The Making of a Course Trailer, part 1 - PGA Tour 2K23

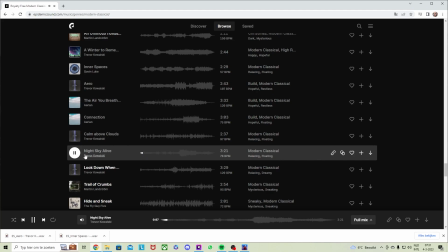Really depends on my mood as well. I think we're gonna go for the one that we downloaded, the first one. Or maybe, well, either the first or the second one. So now I have this music in mind.
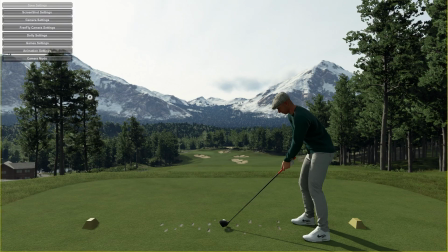Then I go back into the game and I just,
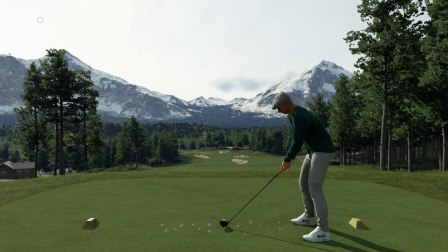let's first look around and see what beautiful views we have.
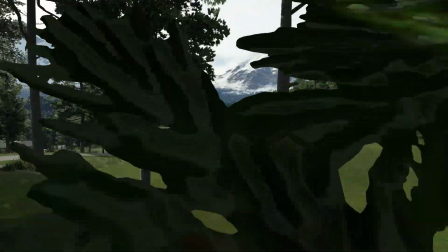So I'm always looking for see-through options like this.
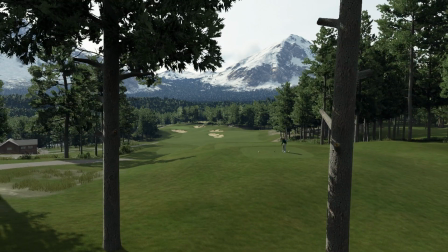Works really well to have these trees here, those two trees, to frame this image.
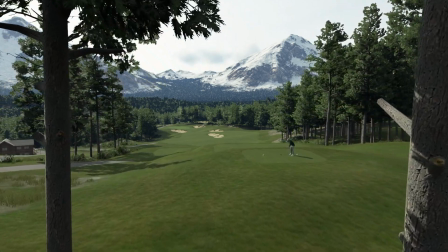And if you just fly between them,
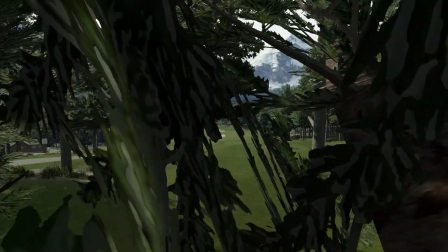you get this reveal effect, which is really nice for flyovers.
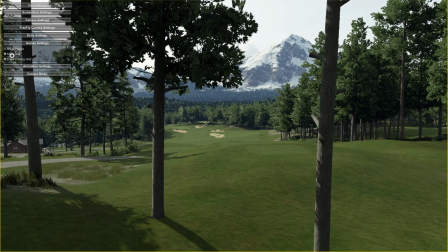I'm going to remove the player, the ball, and the putting grid.
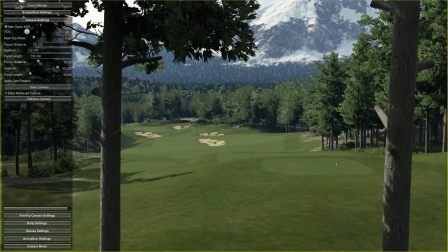I'm going to set my field of view to 26.
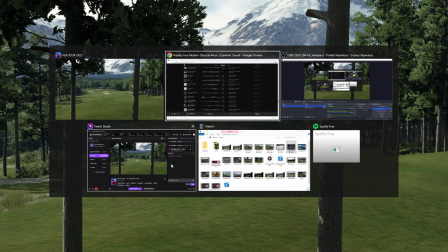Alright, so now, because I'm recording in OBS, I need to use Twitch Studio
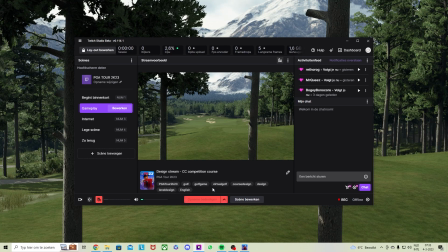to do another record.
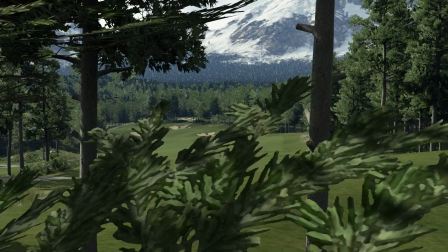I always start a little...
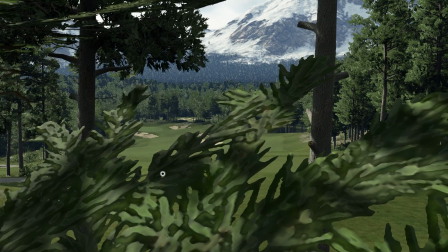I start here, which is ugly, but it gives me some editing space.
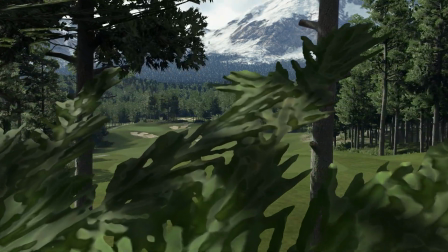Because I want to edit from this moment.
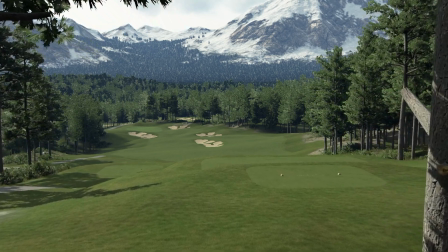So, reveal, reveal, reveal. Looks nice, looks nice, looks nice.
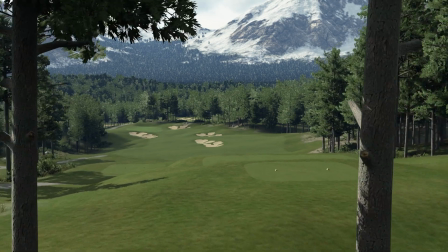Great. I can see instantly that I'm using... that I pointed the camera too much downwards,
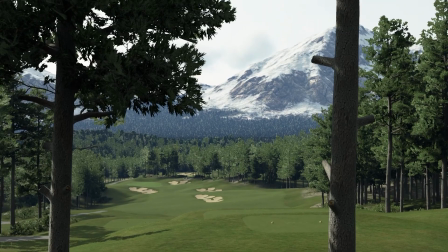because now I have a lot of grass that is kind of, I want to say, anonymous, doesn't show us anything
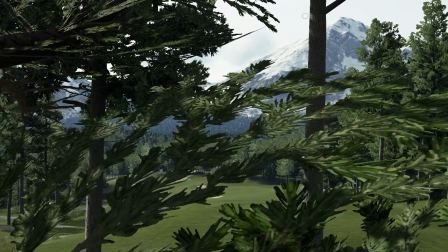interesting, and I cut off the mountain in the top, so I actually want the mountain to be in the frame.
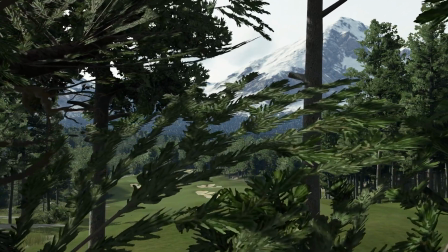So I'm going to do this again.
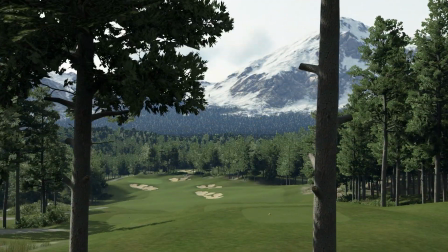Here we go. Disappear. There we go. This is an interesting shot.
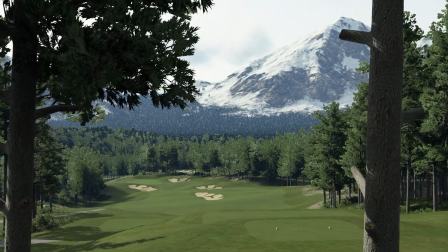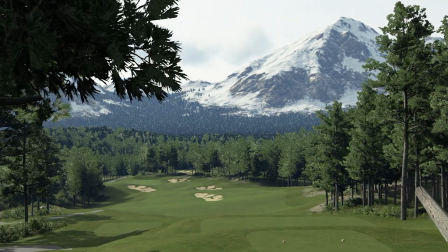And
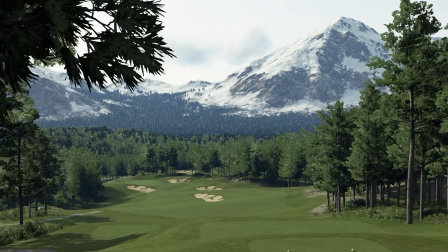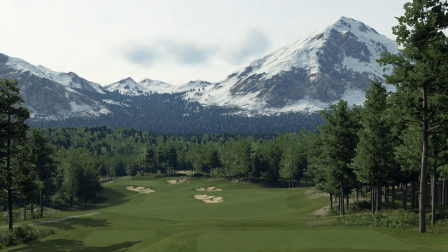almost done. That's done. All right. We'll end the recording.
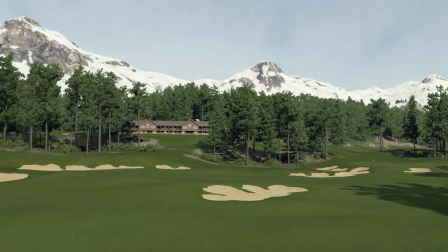So that's one shot done. Just always try to find the best angle, and
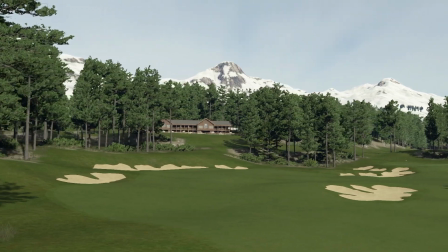when you're framing
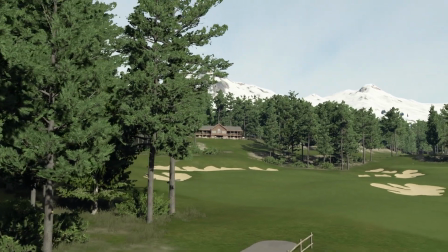something like a clubhouse, you really need to consider what's in the frame around it.
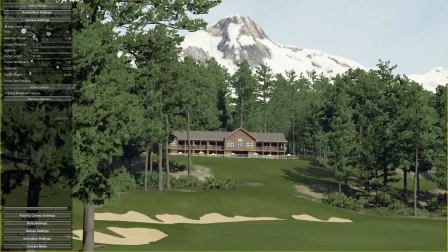So the composition, what do you show, what do you leave out, what's the background, what's your foreground.
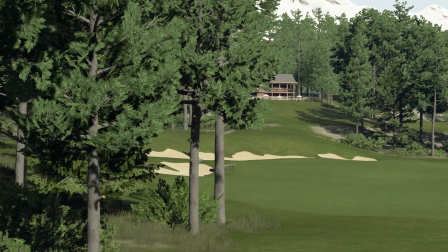I usually try to use trees if there's a lot of trees on the course.
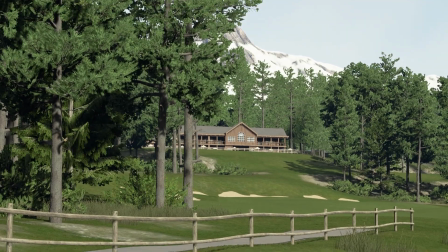I try to use those to create an interesting layered image.
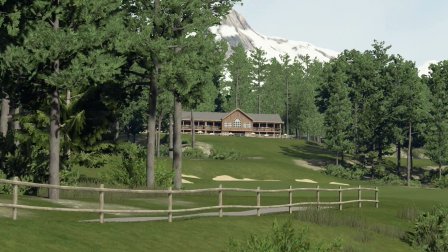This might be interesting. Something like this.
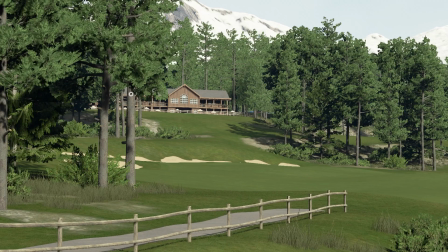By using these trees and the fence here, you create depth.
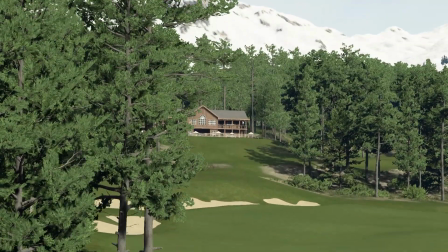I actually do want a little more of those bunkers to be visible.
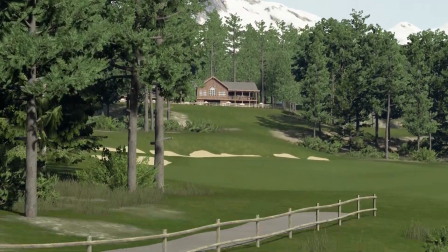Looks kind of flat right now.
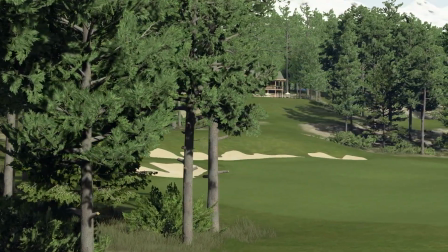A shot like this usually takes me 2 or 3 times to get it right, because the camera movement is manual now.
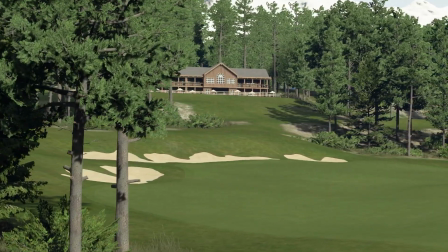This feels a little too fast.
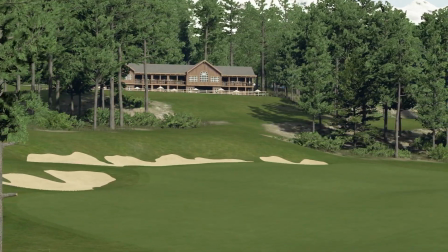I'm recording in 60 FPS, so I can always slow it down in my editing software, but
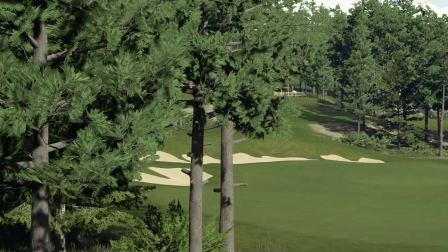I try to grab the best image I can. This is okay. Steady camera movement.
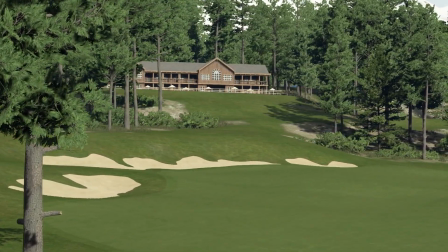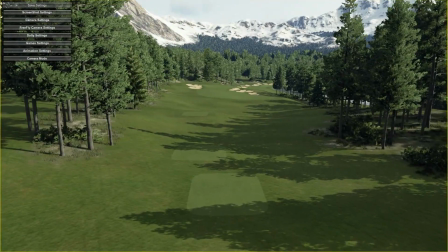Boom, that's it. Now, what's usually really good about Madhav's courses is the way he layers his bunkers.
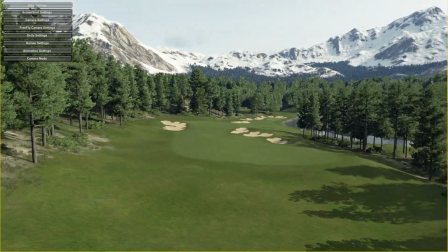If you take a look at this hole, for instance, from the right angle,
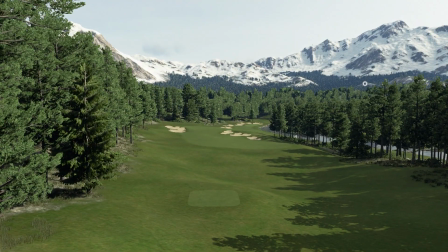this gets really interesting visually.
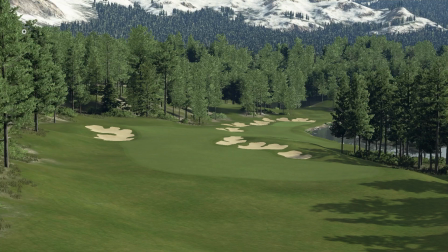So now I'm just
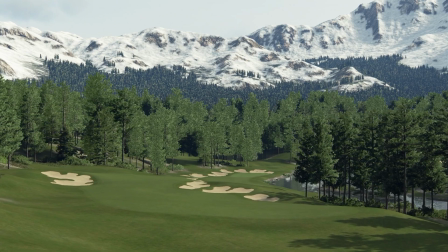grabbing some shots to get a general feel of what this video will look like.
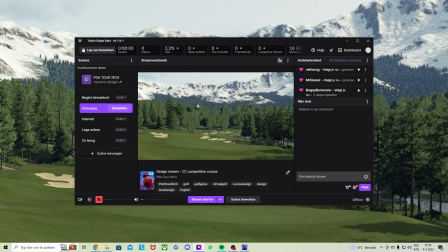And then we'll dive into dolly shots and create some really cool stuff.
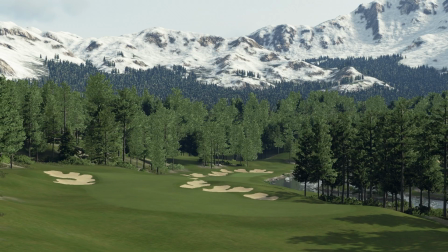You need, the dolly is always a wide angle, and you need some variance in, some variety in your focal length.
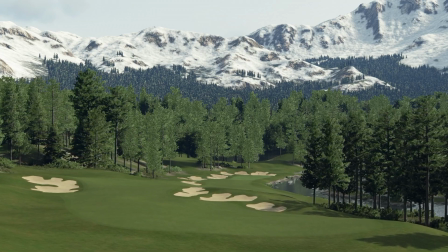So this is more zoomed in, and the dolly is zoomed out, so you see a lot, you grab a lot of
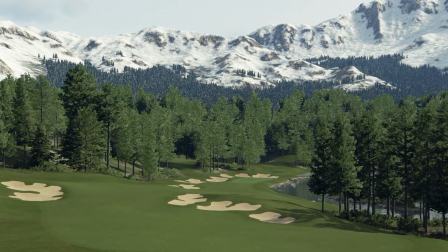like your field of view is wide.
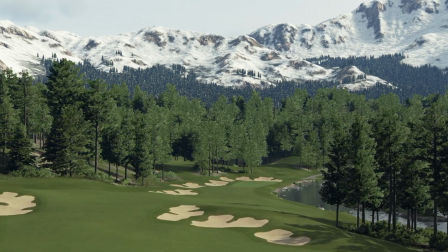Zooming in gives you the option to exclude a lot of stuff from your shot that you don't want in
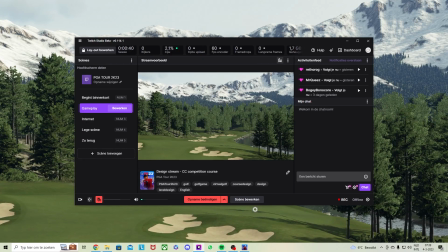that particular frame.
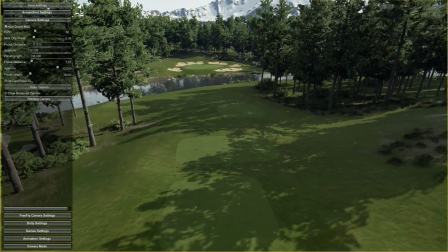All right, then I'm zooming out to 60, which is the field of view that the dolly gives you.
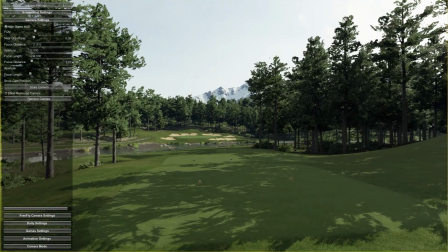And let's see what we can do with the dolly here. Might be.
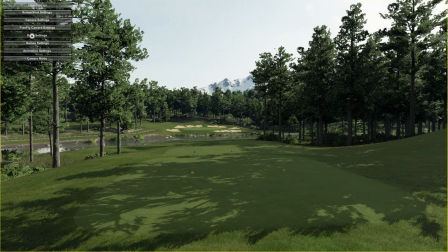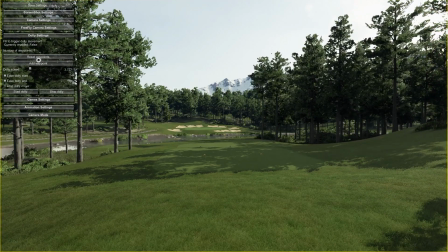Reset waypoints. Add waypoint. Actually, I'm going to add a waypoint here.
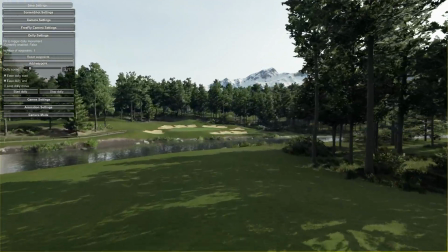I'm going to fly it over and have it
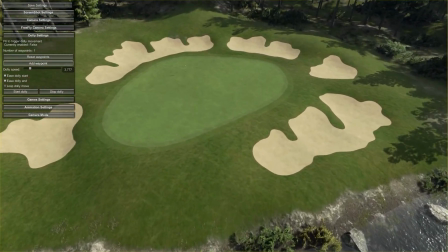kind of look down on this par 3 hole like this, I think.
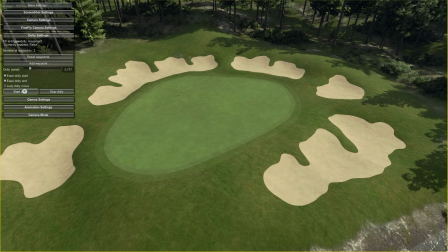That looks good. In theory, we always need to check it.
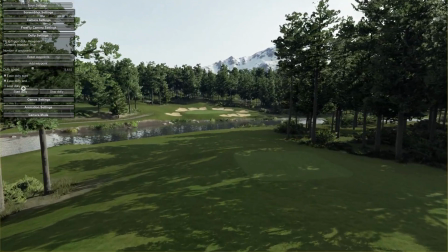So it's a little bit slow to my liking. That's better.
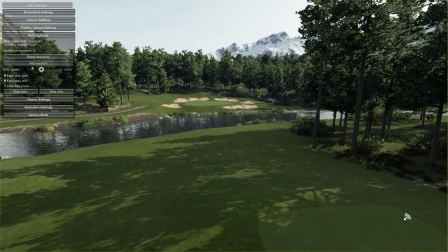So the dolly speed determines at what speed the dolly is moving.
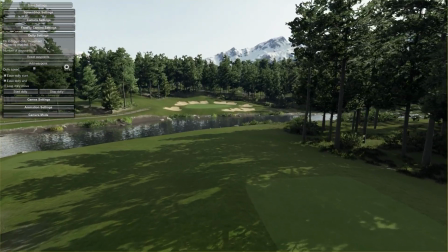That can really make or break your dolly shot. If it's a really slow dolly shot on a course on a hole like this,
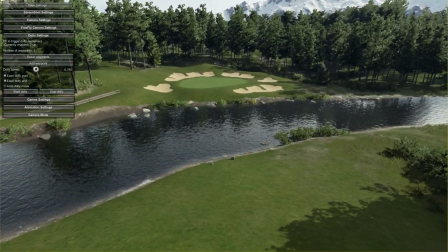you get a lot of nothing before you see the interesting part. And I usually don't use the whole dolly shot.
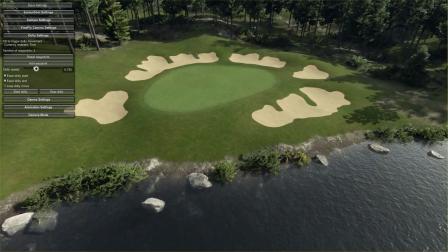I pick either the one where there's tees and the hole in the frame, or just the end, like here.
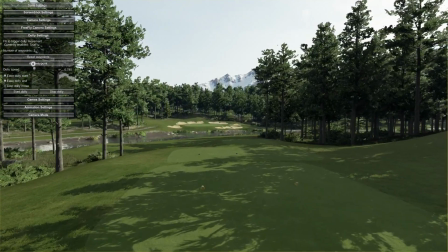Okay, I don't know yet. It's not. I think the first part of it is the most interesting part.
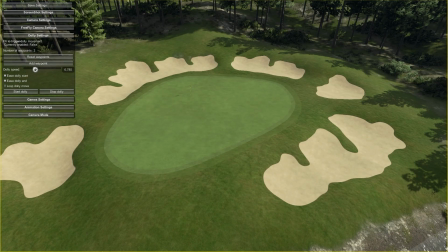So I might go back
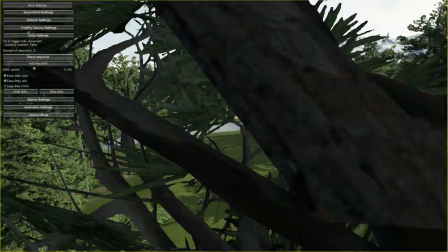and reset the waypoints here.
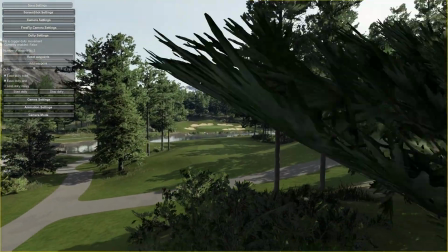I think I'm actually gonna go and come at it from here
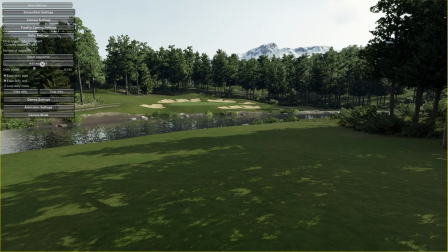and move it like this. Yeah, there we go.
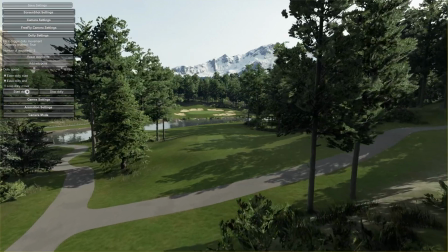Now we have some depth to it, because again, the trees on the right side and on the left, they kind of have this,
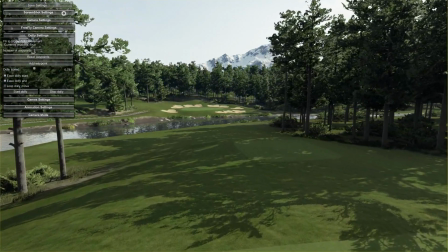they create a stage for the hole itself. It frames it really well.
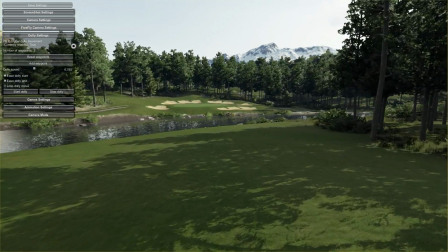It reveals while you're moving forward. So that creates an interesting shot.
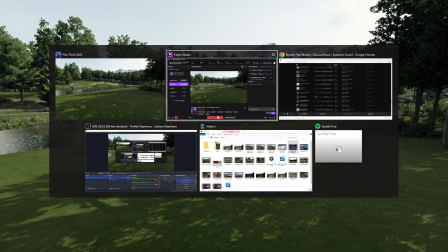Oh, I was recording the whole time.